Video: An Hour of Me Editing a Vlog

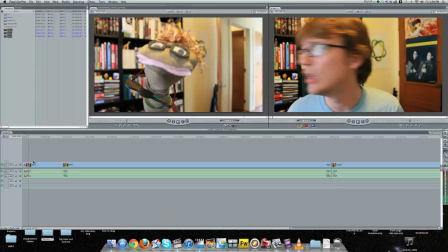(4:06)
Because if I wanted to use a little bit of silence there, I wouldn't have it. But I don't. So S sounds go on for a while. That's like 3 frames of S. You don't need all 3 frames of those S to get the idea of the S across.
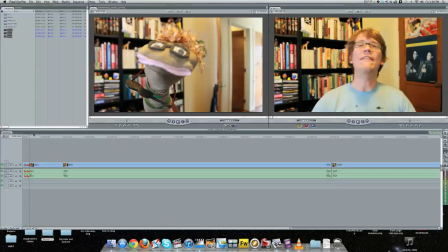(4:22)
So oftentimes I'll cut one of those off. And if you don't care about making video,
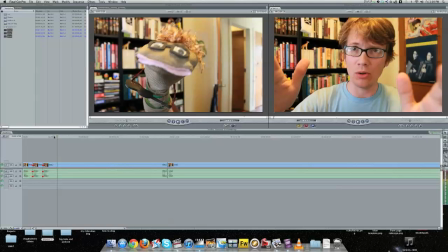(4:31)
So what I'm doing right now is I am listening to find the best take, and when I hear a take start, or when I hear a take that didn't work end, I will move my mouse cursor to the playhead, sort of like to mark in my brain where the beginning of the next take is.
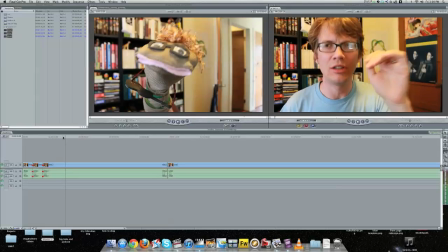(4:49) I apologize, but I will do my best to make it entertaining no matter what. See, I tapered off the end there. If you don't care about making videos, I will.
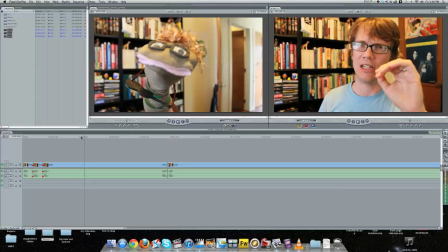(5:00) of course, if you don't care about making videos, I promise, I'm going.
So I decided to break that into 2 bits, so that I wouldn't have to do the takes over and over again to try and make more. And also, it's nice to have a jump cut to keep things visually interesting.
Of course, if you don't care about making videos, I promise.
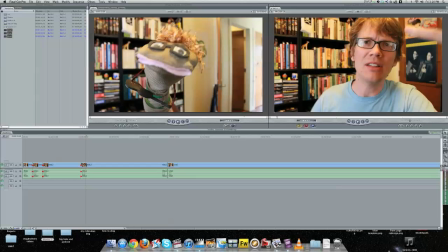(5:22)
See all those S's? I don't need all those S's. I'm going to leave them in, though, because I might do something with them afterward.
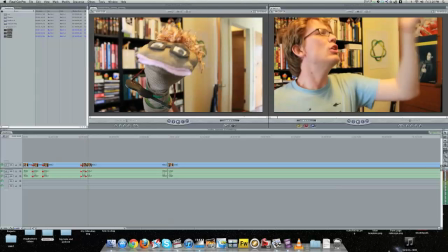(5:28) I'm going to do my best about.
Why did I even try that one? Yeah.
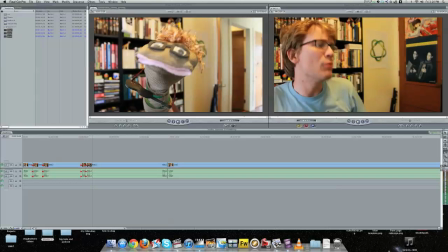(5:37) I'm going to do my best about. I'm going to do my best.
I'm gonna make sure that I'm recording now.
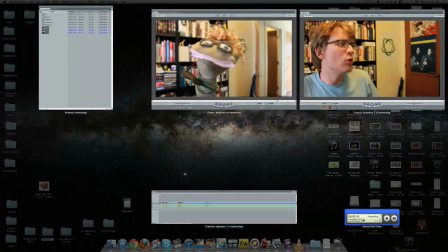(5:43)
Yes, I appear to be recording. This is my timer. Already 5 minutes.
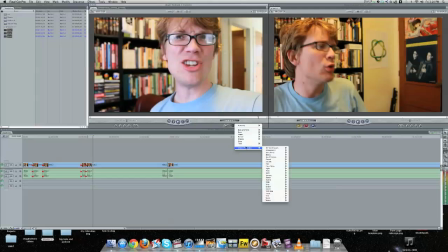(5:50)
That was not what I meant to do. Let's just take this into text so that you don't have something staring at you.
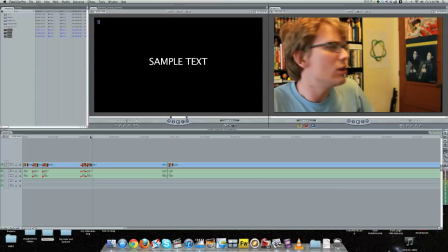(5:56)
You don't have Hank Sock staring at you.
I'm going to do my best. I'm going to do my best to make it entertaining, nonetheless.
There we go. That's pretty good. See that one little bit of noise? That's where I make the cut. I don't leave any non-noise in front of that.
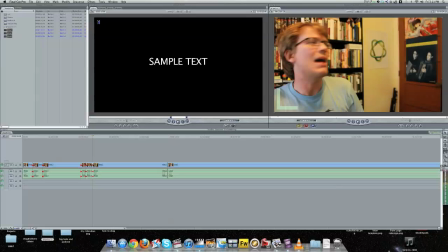(6:12)
That would be horrible. That would drive me crazy. It drives me crazy when I watch other people's vlogs and they do that.
Do my best to make it entertaining, nonetheless.
More S's.
I'm going to do my best to make it entertaining, nonetheless.
Oh, well, that was almost better, but then it wasn't.
I'm going to do my best to make it entertaining, nonetheless.
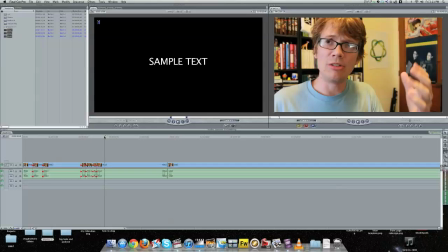(6:28)
So that was good. I don't know if that was better. See, you have to. I get to choose now between those 2 takes. I think I'm going to take the first one.
Entertaining, nonetheless.
That was a little too silly.
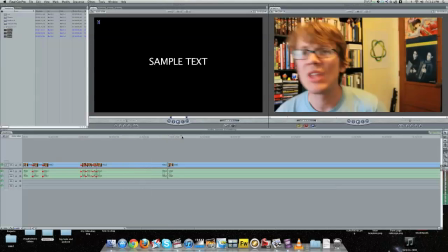(6:41)
Probably people would like that, but not everyone. And I don't know why I got my guitar out here. I was like, I'm going to play a song, and I decided that's too hard. So we've edited the first clip.
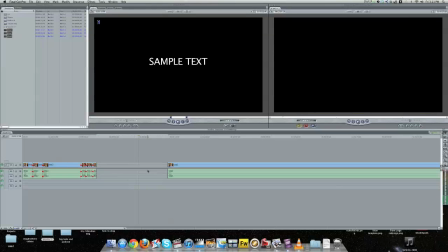(6:51)
I'm going to I pushed delete there, which the big backspace delete. If it was a Windows keyboard, it would say backspace, and that makes, if you are on a big keyboard, your Mac laptop keyboards won't have this.
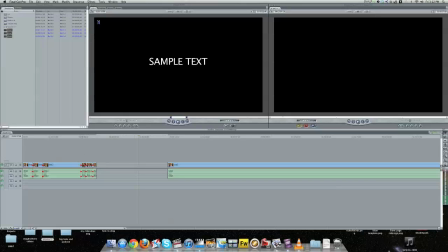(7:07)
That actually cuts and leaves the space, and if you push the little delete button, it actually brings it in.
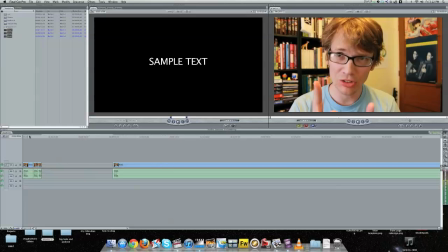(7:13)
So now we've got 3 takes out of how many minutes of footage?
Today I want to do something a little bit different that might not be appealing to everyone.
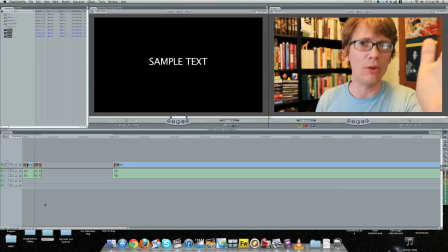(7:19) I'm going to make a video about making videos. Of course, if you don't care.
See, that was a really bad cut.
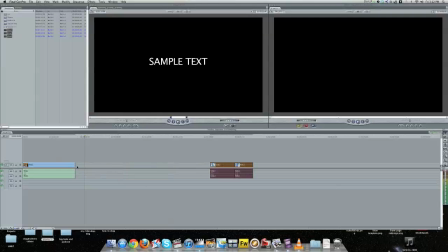(7:26)
I don't know what's up with that. So I'm going to listen to that again.
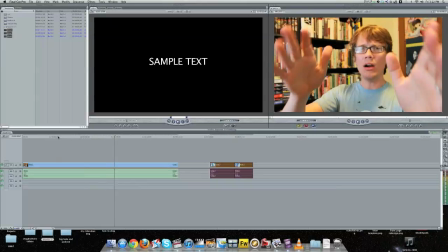(7:31) And if you don't care, I'm going to make a video about making videos.
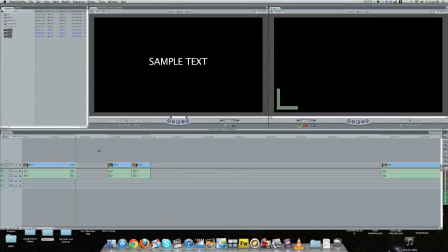(7:39)
So apparently I need all that S, because that did not sound good.
This is maybe going to get Of course, if you don't care.
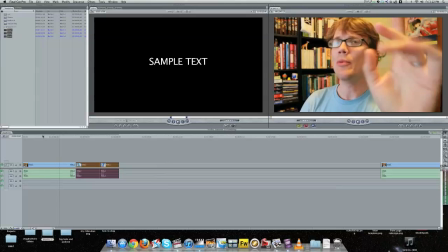(7:48) That might not be appealing to everyone. I'm going to make a video about making videos. Of course, if you don't care.
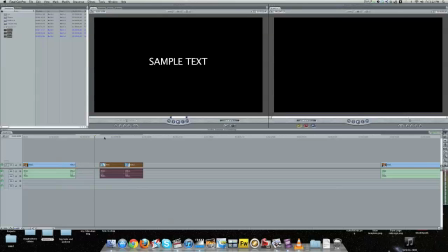(7:53)
It's also, I feel like I didn't get all the beginning of that. So I'm going to pull that out a couple frames, see if I missed anything.
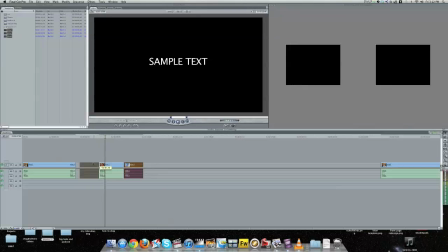(8:01) And of course, if you don't. I did.
I missed the and.
And of course, if you don't care about.
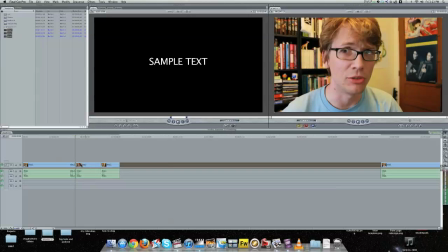(8:07)
And then I'm going to actually pull this a couple of frames over onto that S. So you get the S sound, but you don't get the boringness of the S sound.